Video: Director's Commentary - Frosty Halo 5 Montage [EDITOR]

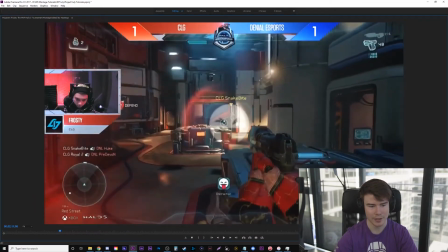[12:22]
But I wanted at least one piece of that. So this is a piece of him just showing his survivability and doing some crazy stuff.
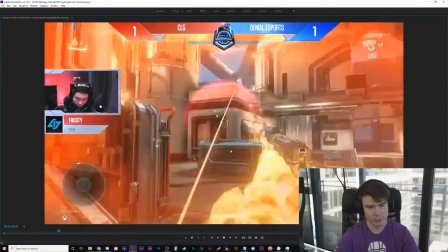[12:29]
There are some cooler ones that just didn't fit in later.
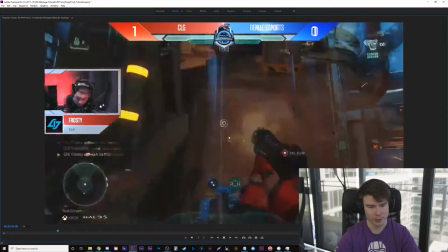[12:33]
But if you're wondering why it transitions from him just throwing a flag and dodging some stuff,
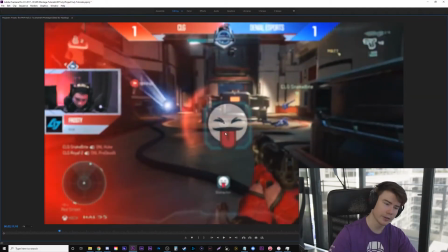[12:39]
the mix of the cool caster audio and his mobility is why it's in there, because I want to showcase,
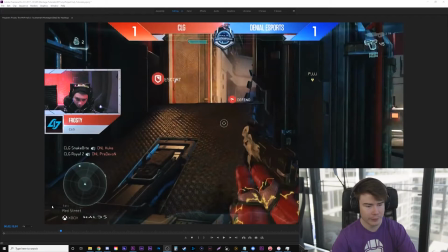[12:45]
you know, give it some personality. It's Frosty. All right, so we're gonna go frame by frame for this one here, just to show you a little wipe transition I did.
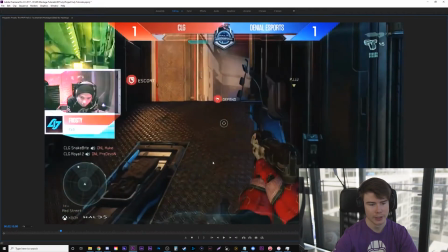[12:54]
You can see he's moving forward with the pistol and it cuts to him moving forward here. But what I do is on the beat, this part flashes on.
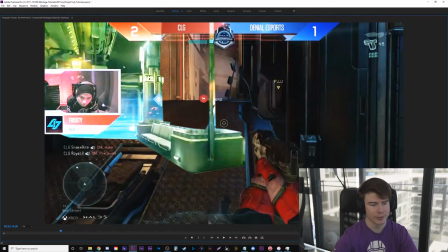[13:02]
I kind of add a glow to it and I just masked out the middle piece here.
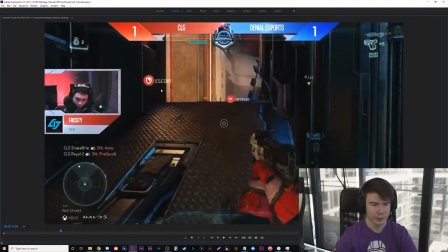[13:05]
Then I have like a clock transition, so it's only a few frames, but it's supposed to just make it feel a little smoother.
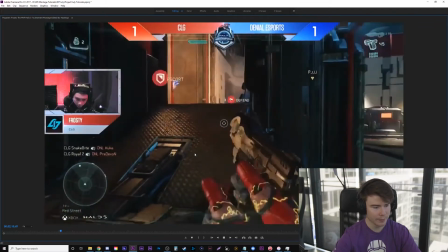[13:11]
I'll play it in full time.
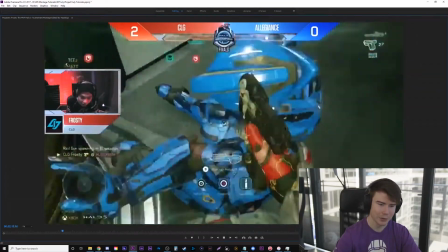[13:15]
And of course, because it's Frosty, you had to include all the BM, you know, give the personality Frosty has,
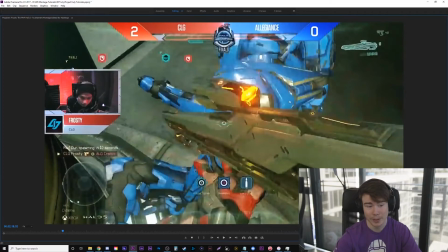[13:21]
so which is like a ton of BM, and it I think it makes it hilarious.
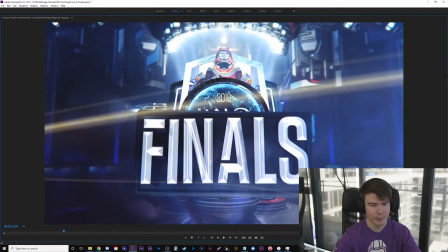[13:27]
So I add these little flares every time it shows a championship logo.
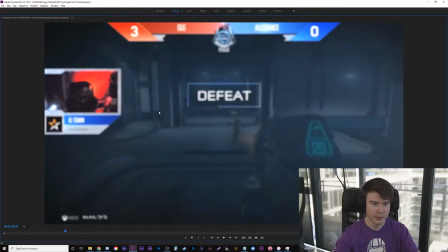[13:32]
They didn't have that many clips in the finals, so sadly, sometimes there just aren't clips.
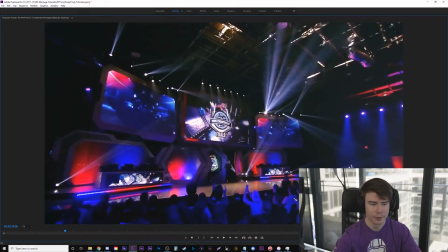[13:37]
They just play the game really nice. I could show them capturing the flag and winning, but just to keep the montage fast and go back into clips,
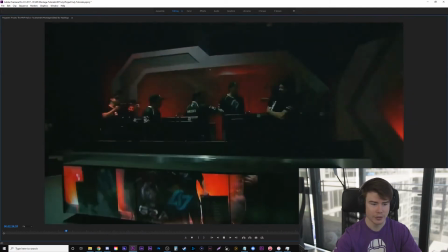[13:44]
I just show them defeating these guys and show the footage of them holding up the tournament or holding up the trophy.
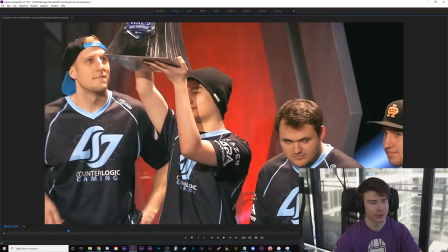[13:49]
Every time Brad or Frosty held up the trophy, he would reach for it like to help him.
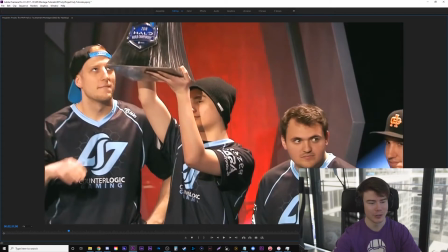[13:56]
And it was so funny to cut around, not to make it look like he was like, oh, be careful, buddy. So I try to keep that out.
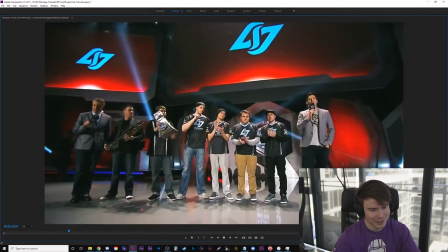[14:02]
So there's a little bit there.
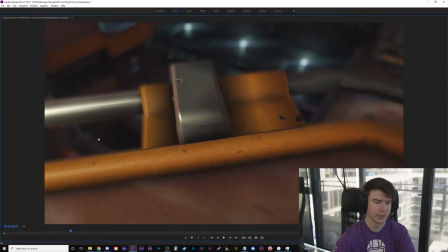[14:06]
So this was done very early on. There's some more depth of field again, where I was obviously rotoscoping all this, keeping the foreground in focus, background out, then it switches.
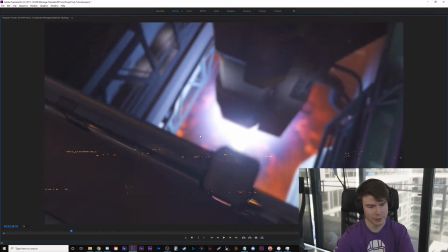[14:15]
Then I start showing off a glitch effect here, because later on I use more glitch effects.
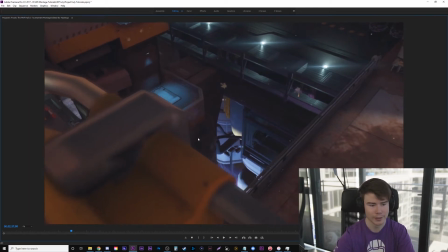[14:19]
So this is like the introduction to the glitch by just subtly bringing it in, revealing this cool area, a light glitch.
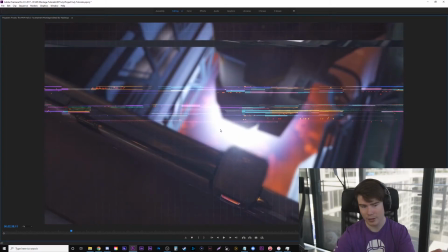[14:26]
And as the glitch transition happens, which I think you can get these glitch effects on Video Hive, I paid for a bunch of transitions and some of them were these video glitches, so I just put like a light version of it there.
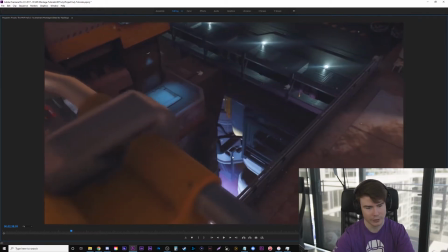[14:37]
Then I just added this grid on top, which I don't think you even see the grid in full time, not really,
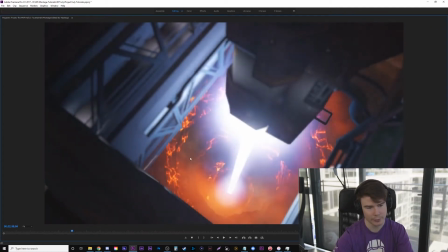[14:42]
but those are nice angles again with depth of field, focus on the foreground,
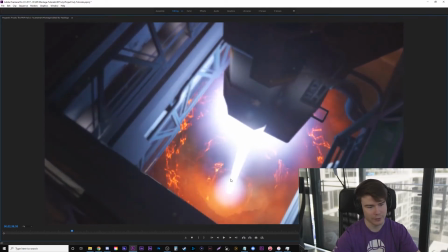[14:47]
background out of focus, then it switches to this is in focus and foreground's out of focus.
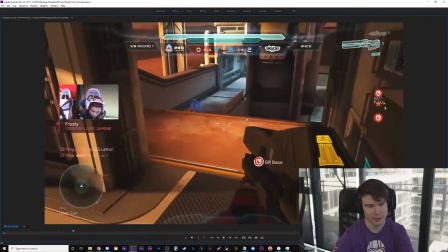[14:52]
Same idea there. Then boom, I introduced the glitch again where I use the transition to cut from angle work.
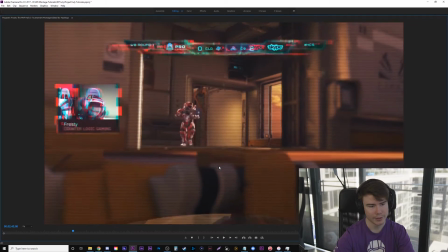[15:01]
Kind of glitches into the HUD, I guess you could say, where it glitches like Frosty, the game, and the points.
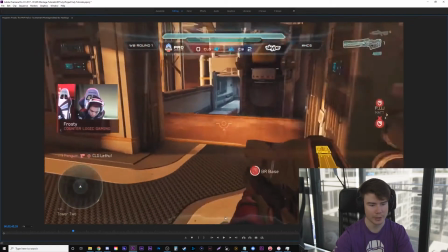[15:11]
And then it fades on with a Luma Matte transition into the game.
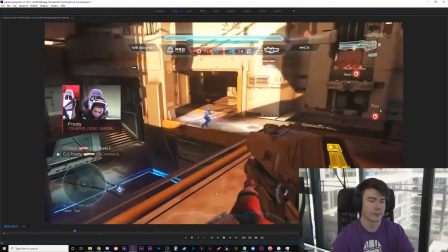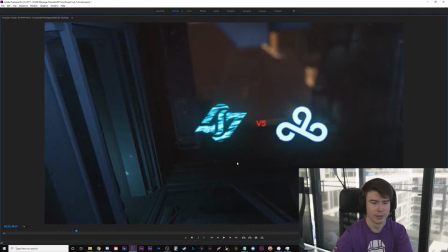[15:21]
These beautiful angles. Okay, so let's talk with this first. So in the montage before this, I did a Halo 5 montage for Murfinator,
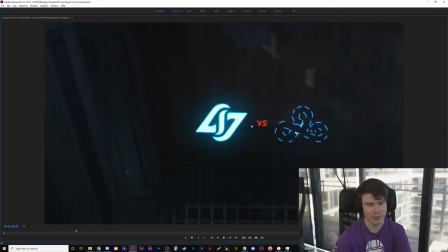[15:28]
and I started doing all these align effects, and I just really wanted to learn it a lot in the, like, learn and improve it during the Murfinator montage, and I wanted to incorporate somewhat in here. So I have a tutorial on how I use these lines and how I make them look neon as well. It's a Photoshop plugin called Any Design 2, I believe,
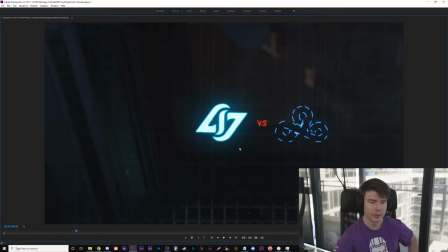[15:46]
but you can look up Neon Line Tutorial on my channel if you want to learn how to do it. So my plan was, it's a professional pro player montage, right? I don't want to have a bunch of crazy effects distracting people, so I planned only on angles and only on certain things I would use this effect.
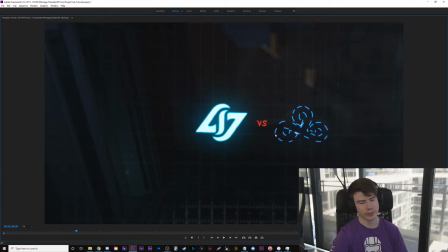[16:01]
So I decided to use the here when doing like the team logos and transitions like that. So it's more subtle and not kind of in your face.
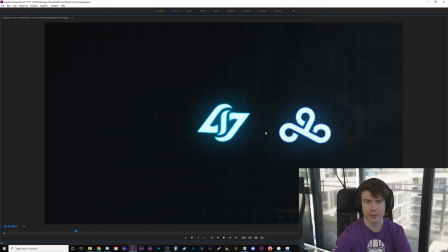[16:08]
But you can see I draw them frame by frame. I have a breakdown of this. I have actually a tutorial, or not tutorial, a video breaking down a lot of major effects in here. You can watch literally how this is built if you want on my channel. It's like Frosty VFX Breakdowns.
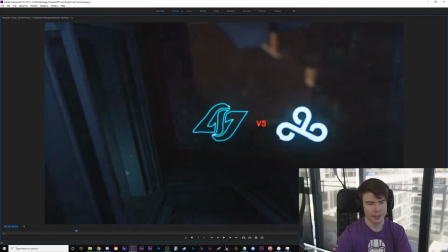[16:20]
But I like the neon look kind of fade in the background, which is similar to where it was before.
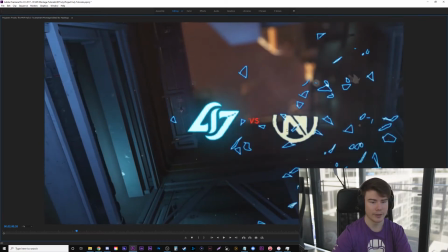[16:25]
CLG is fighting Cloud9, and they beat Cloud9, and then they're going to go fight Team Envious, so then Team Envious logo kind of comes in there.
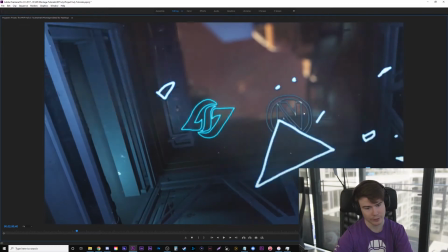[16:32]
And then I have this transition where a piece of it falls, and I use that to wipe the screen.
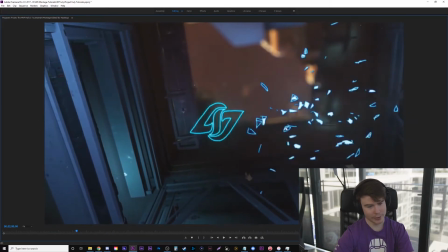[16:37]
Now, that's pretty bright, but if it happens fast, it looks nice, so let's bring it back.
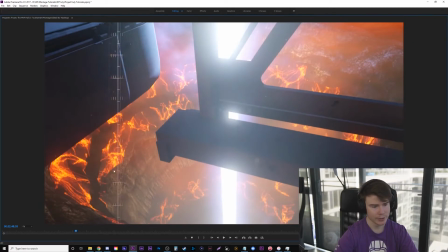[16:44]
And slowly throughout the video, I've been adding these like little overlays. I don't know if you notice them. Whenever I try to do a fade, I add like a slight overlay.
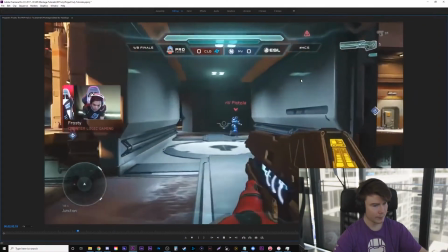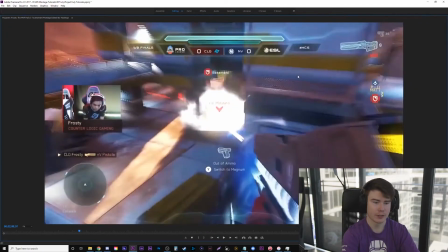[16:59]
All right, let's back this up again. So he's just a subtle transition where after he kills this guy, his gun goes down,
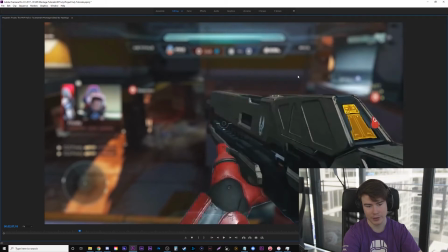[17:07]
and I rotoscope in the next shot, which I just rotoscope in his gun because he was kind of moving that
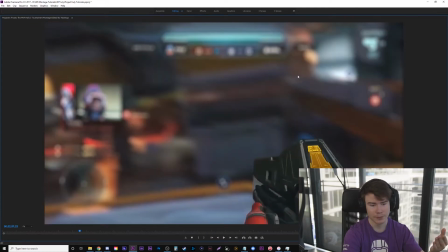[17:14]
similar direction with the railgun anyways. So then it cuts in. You can see his rotoscope because there's no detail, or I didn't do that part very well.
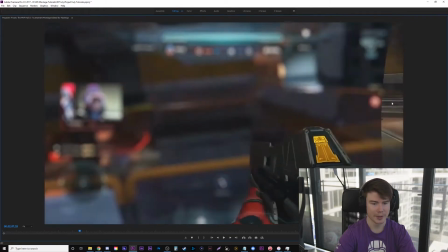[17:23]
But it's nice and smooth. This is out of focus, and I do the Luma Matte transition, but this time from the side instead of from the bottom, which I do with the glitch.
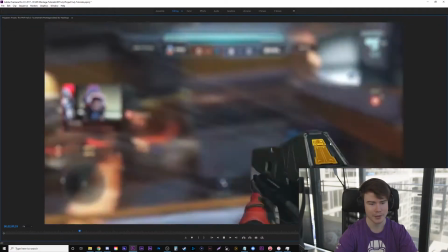[17:31]
So you can see it's kind of trying to make this smoother, which I think it worked.
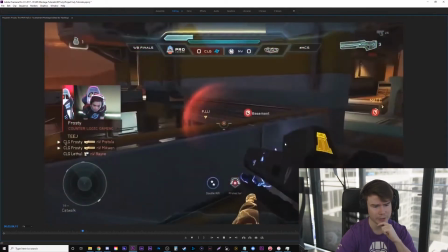[17:38]
All the caster audio is really good, makes it a lot easier. So these
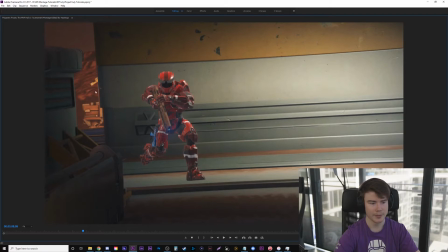[17:44]
these transitions are inspired by Silly Goose, where it kind of wipes to the same positioning, but really we use that wipe to hide a transition.
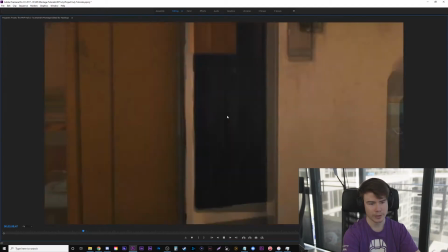[17:53]
So it just shows them with the railgun, use the foreground to wipe.
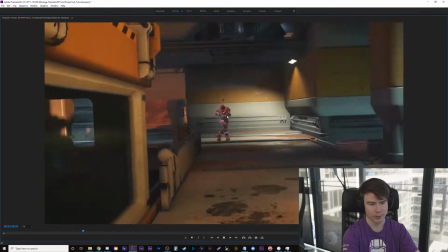[17:56]
So really this is two different shots, but it kind of looks like I'm doing it in one. To reveal the guy here, and if you'll notice, I don't have the right helmet.
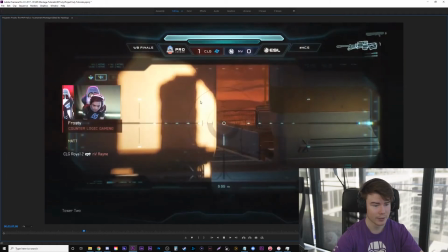[18:04]
I thought I had all the helmets for this, but this helmet is incorrect. When it cuts here, he has the Spartan helmet.
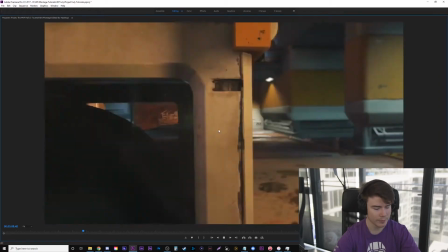[18:13]
But if it goes fast, you shouldn't have noticed that. But again, huge problem with Halo 5 is not capturing your own clips.
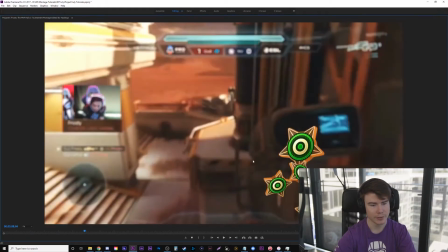[18:21]
So originally I had just like these 2D looking. I'll play it first.
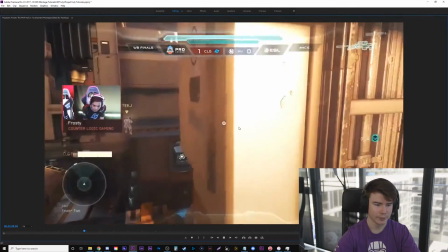[18:26]
So originally, after he gets the Killing Frenzy there, caster obviously calls it out.
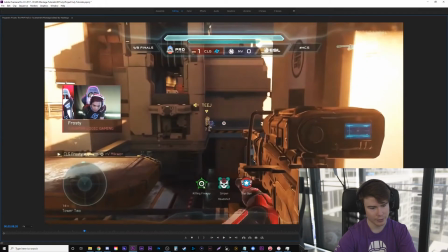[18:30]
You can see the transition from the regular Killing Frenzy logo to, I think, like an older one actually I used here for the 3D.
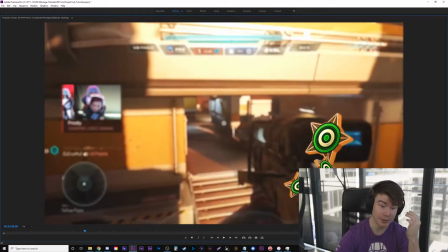[18:36]
In order to do this 3D, it isn't even anything fancy. All I did is literally in After Effects had multiple layers and had them get darker after the first one and just kind of move them down in Z space so it looked like a chunky
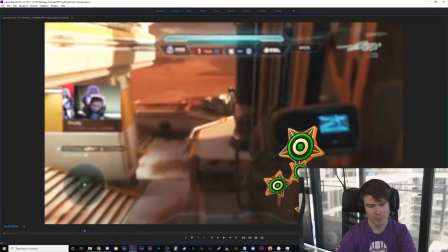[18:49]
thing, even though it's just literally a bunch of 2D layers stacked together. And using that with a combination of kind of moving, I guess I didn't do motion blur on them.
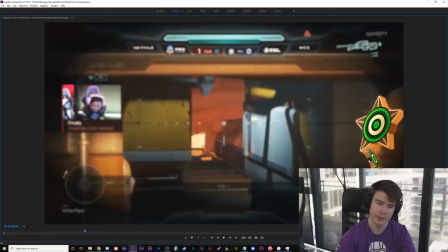[18:57]
I was going to, but that probably hides it. Yeah, you can see on the side here, it looks like a bunch of layers. But it was a lot nicer than what I had before, and I actually kind of like how it looks.
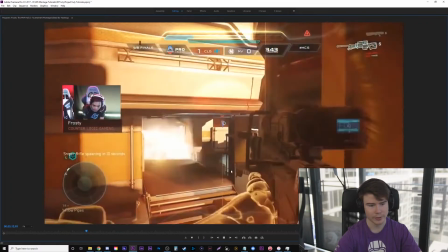[19:08]
Here's some glitch transitions right there and right here.
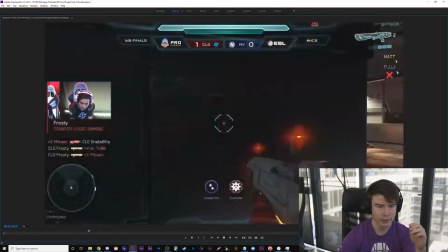[19:14]
And there's another mask transition here where I use something to wipe to the next one.
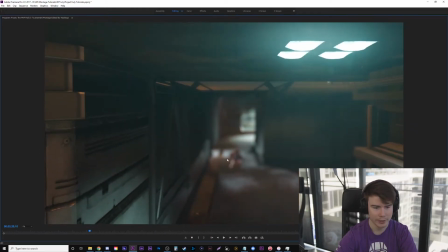[19:18]
And again, I don't know why I love doing this, but you can see it's out of focus, so that means I had a mask. I mean, very simple mask here, like maybe like right around like that with a little bit of feathering, but it just looks so much more professional if there's a depth of field.
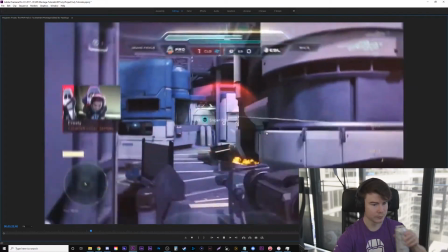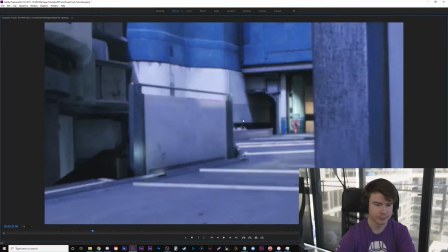[19:38]
Again, here, all masking transitions. He's walking.
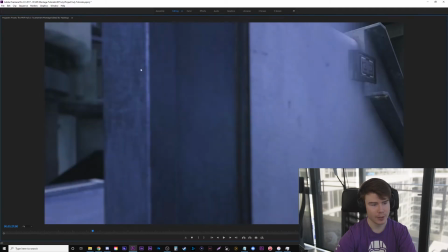[19:43]
This thing wipes the foreground, and then it cuts to wiping from a different chunk of the map altogether, but it flows together.
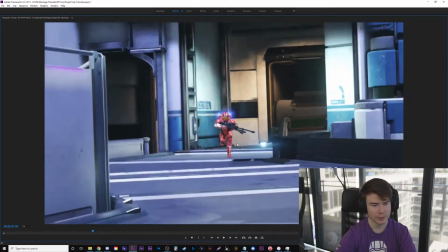[19:51]
Where he's running here, then he's running there. You know, if you know this map, obviously these areas are nowhere near each other.
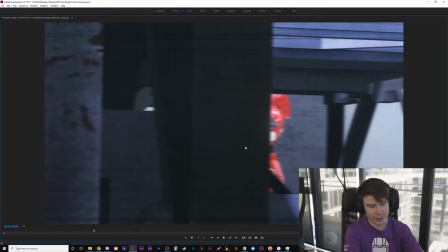[20:00]
And this is just amazing. So actually, Unicheck gave me notes. I'm pausing every 2 seconds.
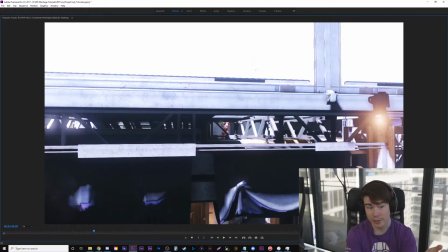[20:05]
I'm sorry. I love this project. Unicheck gave me notes that Frosty for this scenario would have been crouching, but I've already went through all the effects here and I kind of lost the original project file for this area.
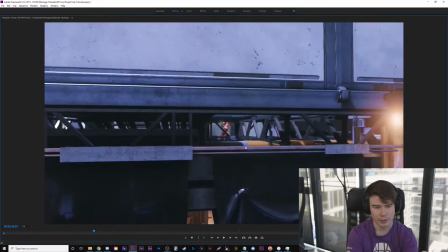[20:17]
So I kept it the way it was. So he should be crouching there, but he isn't because I had to recreate the angle.
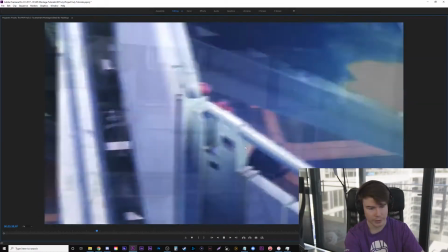[20:25]
And this is just unbelievable. Just too funny. I was watching Royal 2's re-watch this video, like when it premiered.
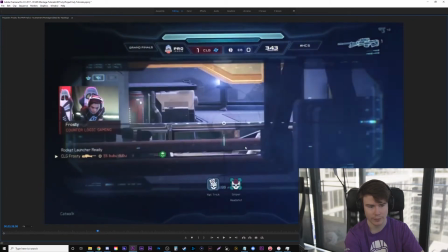[20:33]
Royal 2 watched it and he obviously was streaming.